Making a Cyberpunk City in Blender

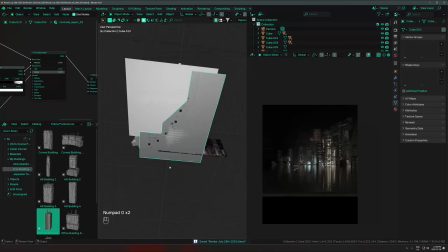And two is actually in Las Vegas.
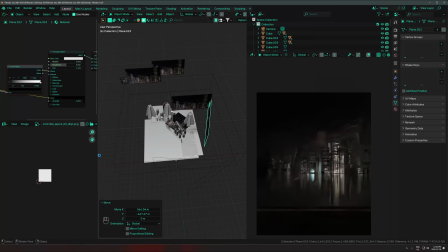If you've ever been there or seen pictures of it, they have that like giant fucking pyramid building in the middle of the city with a big laser beam shooting at the top.
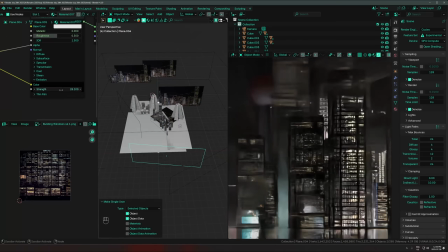That is pretty cool. So I was definitely taking some inspiration for that for this building here.
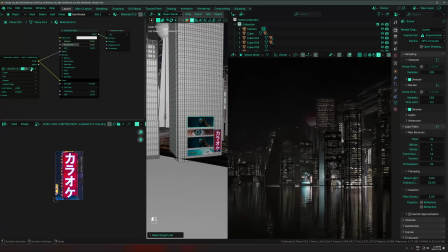And then for those neon signs, I'm using my technique of just taking an image plane.
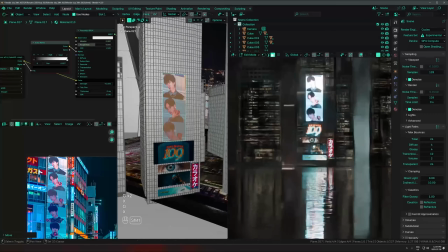This is just a stock photo running into the emission on a plane.
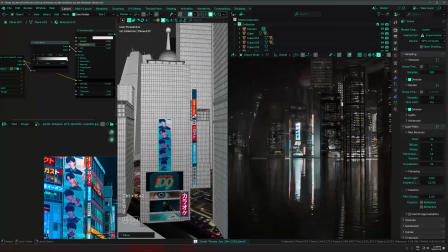And then you can actually just line up the corners of the 4 vertices of that plane on the UV editor.
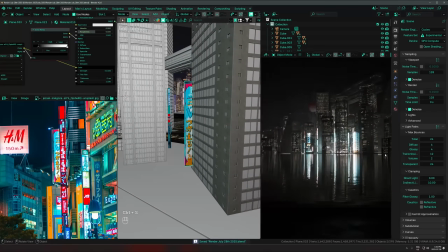And even if an advertisement is like fully crooked and sideways at a weird perspective in the image,
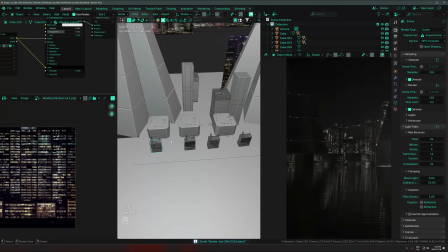you can just line up those corners and get it to actually stretch perfectly to your
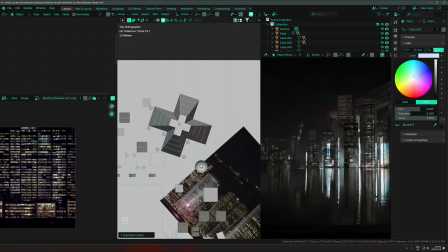to like the outline of the sign and get a actually head-on perspective of it, which is really handy.
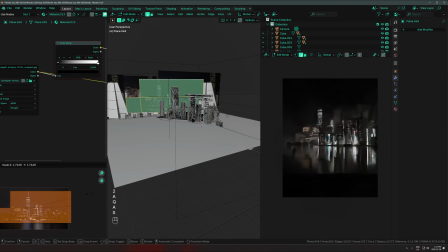And then yeah, just more duplication of this background city, trying to keep it hidden so it's not too visible,
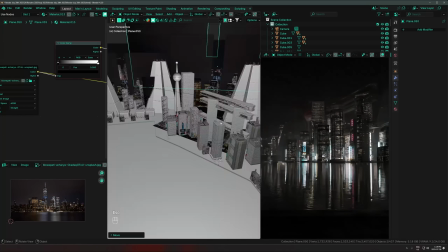but still just peeking through enough to fill in the gaps where my 3D geometry isn't quite enough.
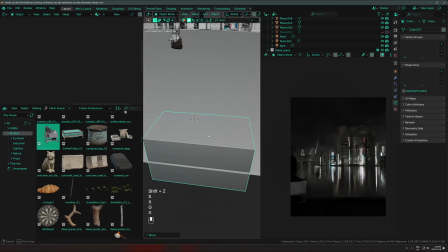And then by this point I needed a foreground, so I just went on the Polyhaven add-on here and just started dropping in these free assets.
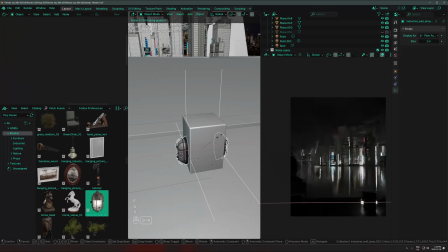So you can get all these models for free from the Polyhaven website if you want, or get their add-on, which is paid,
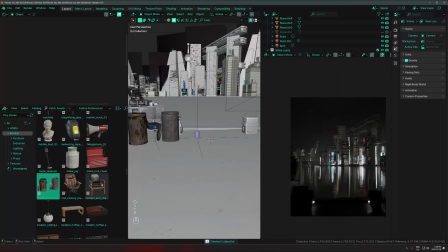which I'm using here, which is really handy because it just puts them all into the asset browser in Blender.
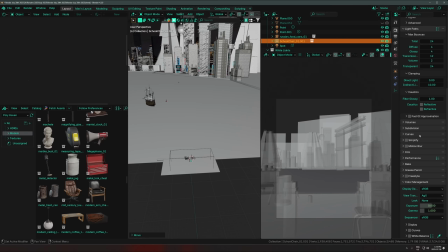So I'm just dropping in these free models, anything that just seems kind of like it's fits into like a street type environment.
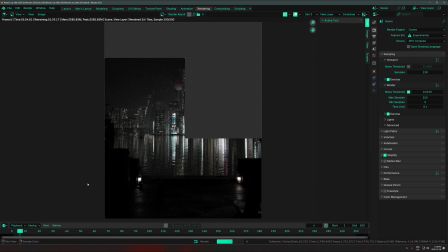I'm just kind of throwing whatever might work here. So random lights, modeling some basic little concrete pillars, and then I'm throwing in like chairs,
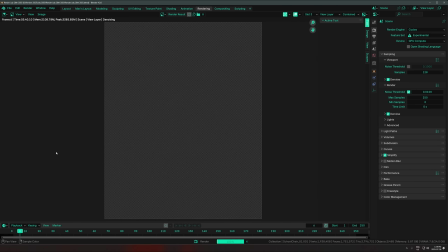garbage, debris, trays of I don't even know what, just like random drinks and stuff and cups.
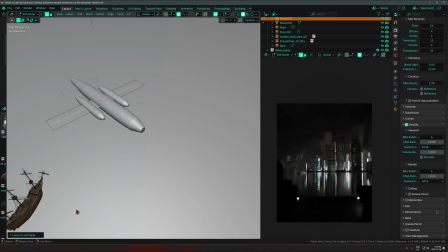And that was kind of enough to get it to look a little bit more full.
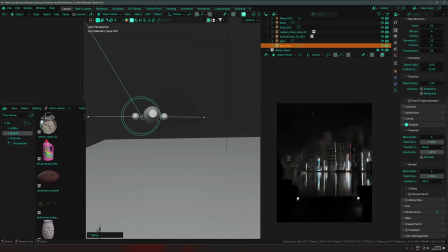And then here I'm modeling this extremely high quality plane,
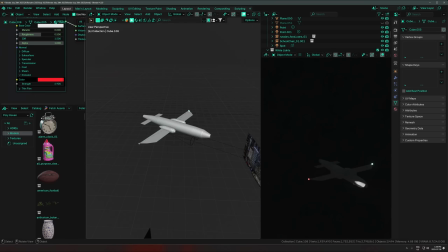which I put in the distance. So that's just a little tiny little thing that I threw way out there.
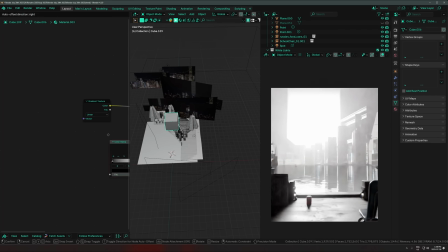I did a little bit more work on that later just to polish it up by making it a bit more metallic and stuff, but it's so tiny I just wanted a tiny little thing in the distance there.
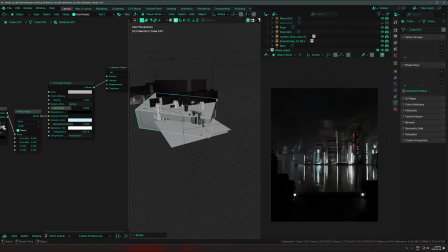And then I'm also throwing in this interesting cube with
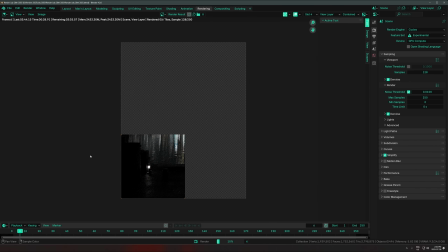it's a principled volume with a gradient texture running into not the actual volume but rather the emission strength.
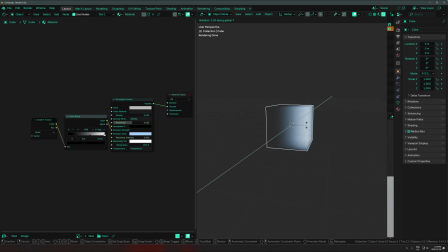The volume is actually shut off on that, and then you can just rotate the cube to however you want. And then so I kind of just rotate it upwards, so there's this emissive gradient coming from the bottom of the city fading out as it goes upwards.
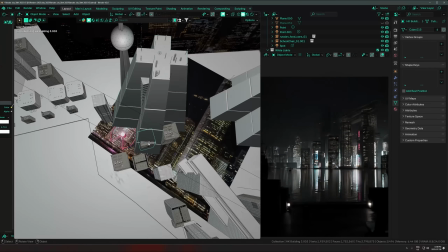And that is another thing you can do to just add life and just this nice natural glow from the city.
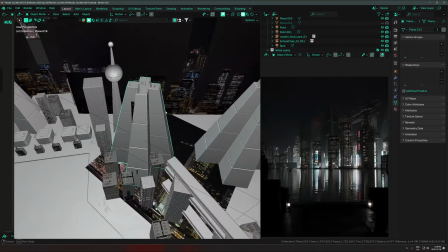So it's really nice doing that. Makes it feel much more full and alive again.
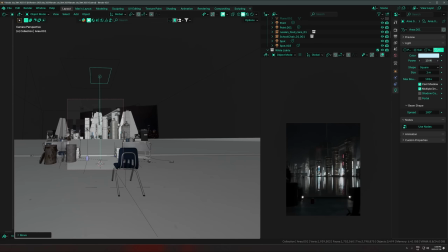And then here I'm adding that just spotlight shining straight up, super bright through the volume.
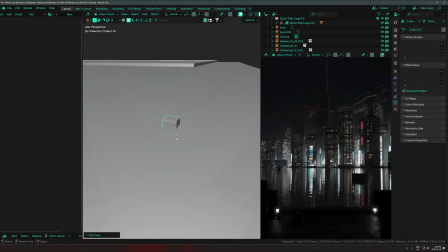I did end up going back also and just doing a little bit more work on the foreground too.
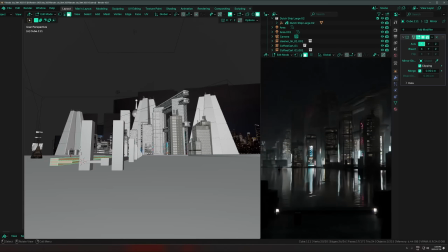So here I'm just adding this little bridge with just like these, it wasn't anything too fancy, just cubes in a line.
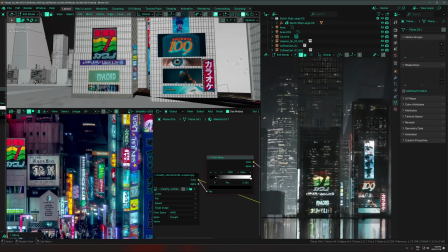And then here I'm just adding more neon signs.
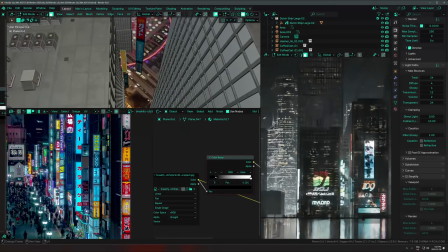I spent a little while just going in, finding any little detail in these images that I could, and then just putting that anywhere where it was feeling like it needed a little bit more life.
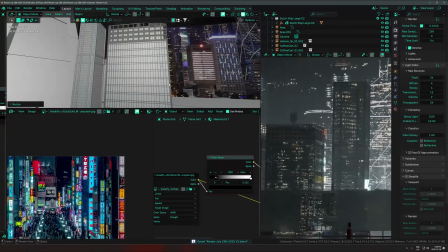So you can see me just going in and just repeating that as many times as I can and trying not to duplicate the same sign too many times.
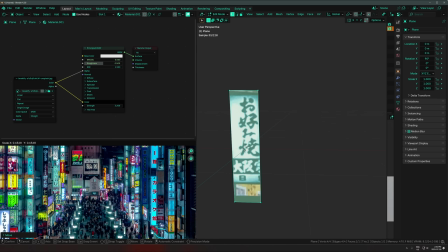The reason why I love this technique of getting one image with tons of different advertisements already in it,
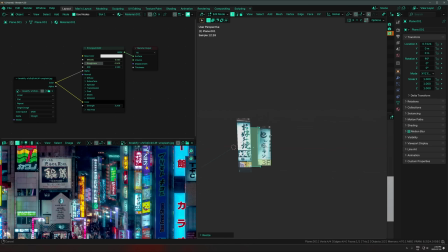which is a picture of some city, is because it makes it so much easier to just go in and get, like, you can extract like 50 different advertisements for your own city from that one thing and not have to worry about like adding a new texture every time.
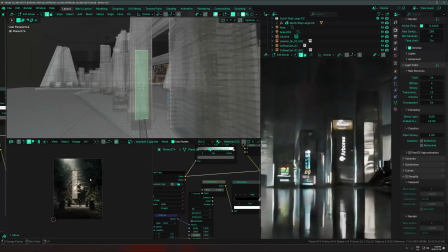And then yeah, I'm just throwing in more renders of mine, anything I can, where it's just kind of like,
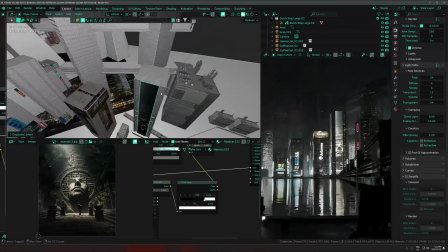these are like just fun little Easter eggs where I'm putting in my own renders that maybe some people will recognize,
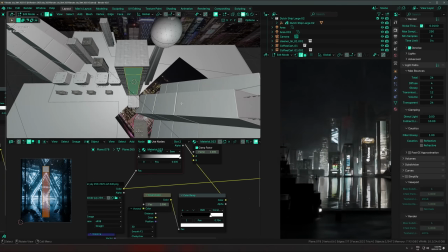and just kind of having that as like artwork on the buildings, or like here's the one I did,
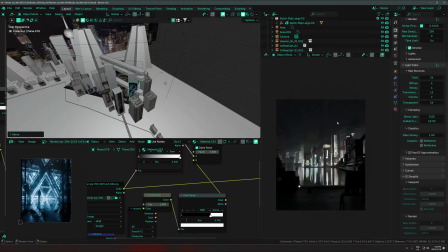this was my last video on this render right here, putting that on a building. I don't know if anyone actually saw that,
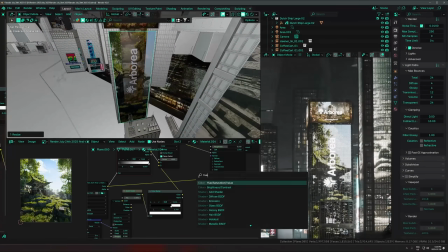but it's in there. It's just kind of fun to have that. And then yeah, there's another one of my renders for the Arborea building.
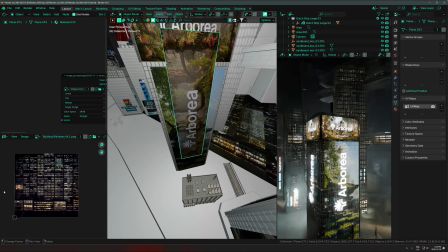Just kind of, it's just fun doing stuff like that where it's like, it's like an advertisement for an actual thing, and then it's my render underneath it, and it's integrated into the city.